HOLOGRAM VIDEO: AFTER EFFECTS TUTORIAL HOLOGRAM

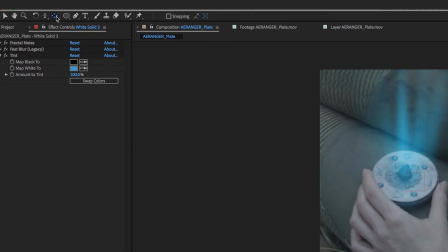7:51 I want to make it look like it's emitting from the source so we'll fade it in and out by putting the anchor point at the base of the shape we created
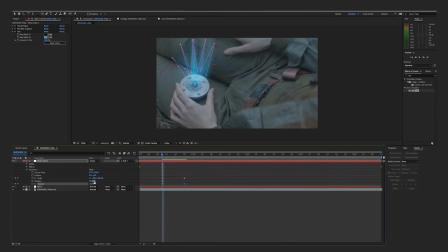7:57 and with just two simple keyframes I'm going to make it grow and fade in and that's really all you need alright so
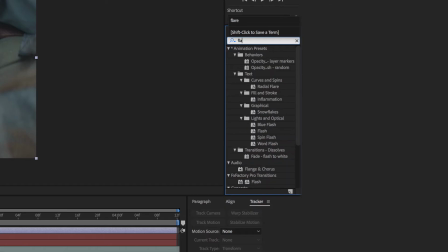8:04 now create a new adjustment layer and find a flare so grab the flare center and position it to where your
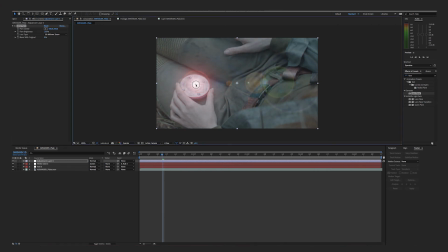8:12 hologram will be emitting from you're gonna go to flare center and on Mac you're gonna alt click the stopwatch and that'll allow you to pick with this to the null position point so that way your flare and your glow pattern will be all connected to the same point
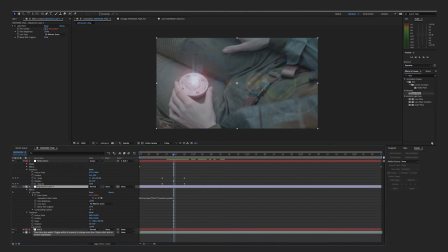8:29 test that that looks good and the same thing with the flare i want to fade this on and off i'll fade it up a few
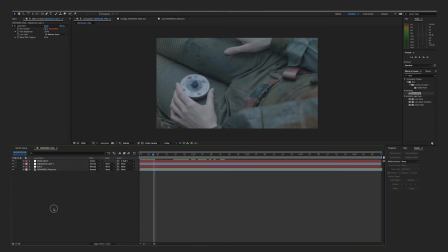8:38 frames before the glow and all right that's looking good now we're ready to bring in our hologram image so we're going to
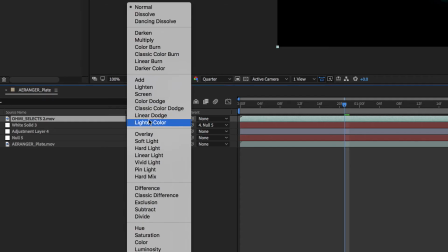8:48 bring that drop that into the comp and you're going to hit add and now it's added in
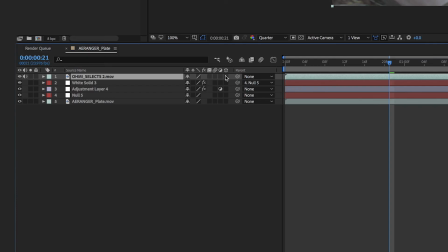8:55 Let's change this to a 3D layer so we can better manipulate it within our project.
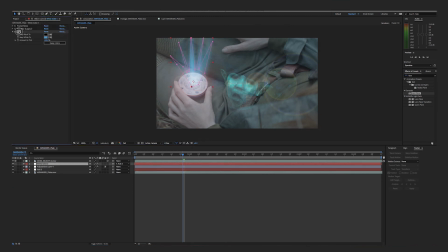9:00 And I just, I'm also going to grab the tint that we added to the glow and put it on our subject, just so that it blends a little better. I won't have it at a hundred percent. I'll just put it to something that looks nice.
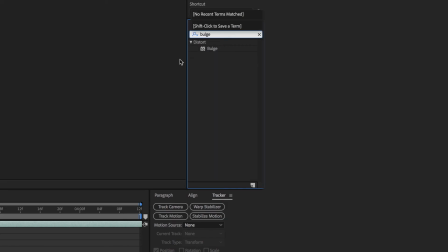9:14 That'll work. All right. So now I'm going to grab bulge and by adding the bulge, it just gives it a slight 3D perspective.
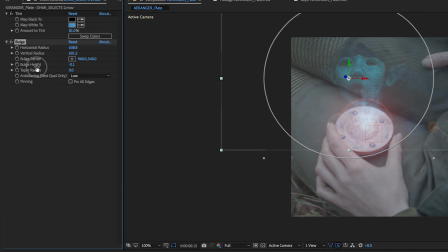9:22 That'll tie this into our comp a lot better. so I just adjust that to looks good you don't want to go crazy and now
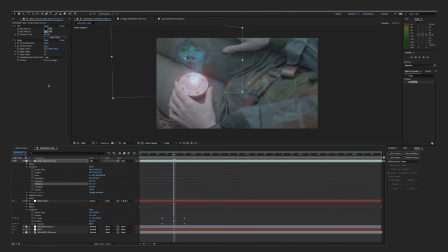9:29 I can mess around with the 3d positionings and maybe just tilt this and angle it back just so that it fits the source image a little better
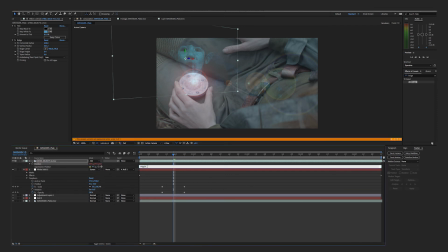9:38 now I'm going to go to position again hit alt stopwatch
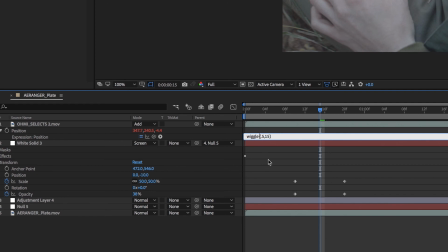9:43 and I'm going to put in a basic wiggle expression here you can just copy mine and that's just going to make it afloat a little and now I'm going to pick whip our hologram to the null which also has the flare and the glow and now everything should be moving together.
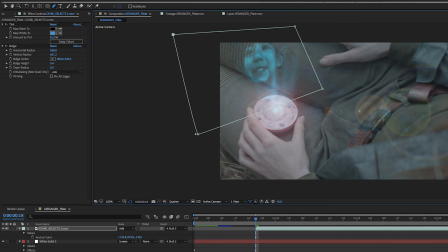10:00 And here I'm just going to do a few final adjustments and I'm going to add a mask so I can make it wipe on
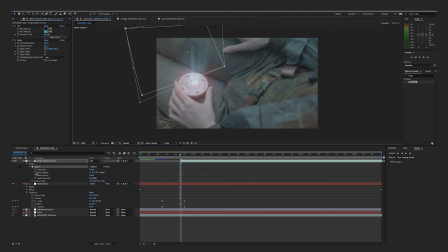10:06 and off and I'll add a little bit of a feather there and keyframe that just two keyframes and that looks good. Now for just one final touch I'm gonna add some noise to this so I grab noise alpha drop it on my image and I'm just
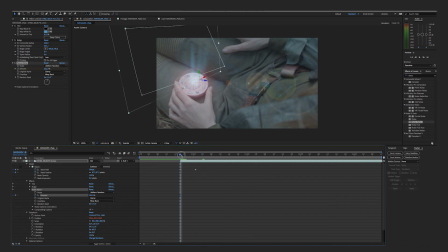10:21 gonna mess around till something looks pretty distorted and I'm gonna add a keyframe again and the idea is it comes on distorted and then we reduce that distortion so that it appears as that it's tuning in and that's our final comp so I render that
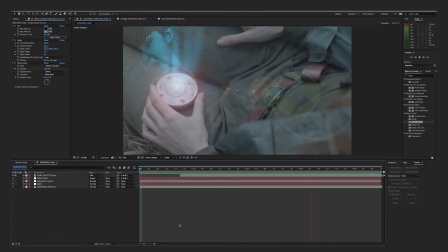10:35 out export it and here's the final version I really do like that cube look rather than the scan lines again this is another moment from my sci-fi short arranger that I'm working on as part of this series so please subscribe so you can follow along with that process and I hope you found this video useful please like share leave comments I love to read the comments and be sure to sign up for the email newsletter and remember I'm just here to help make sci-fi.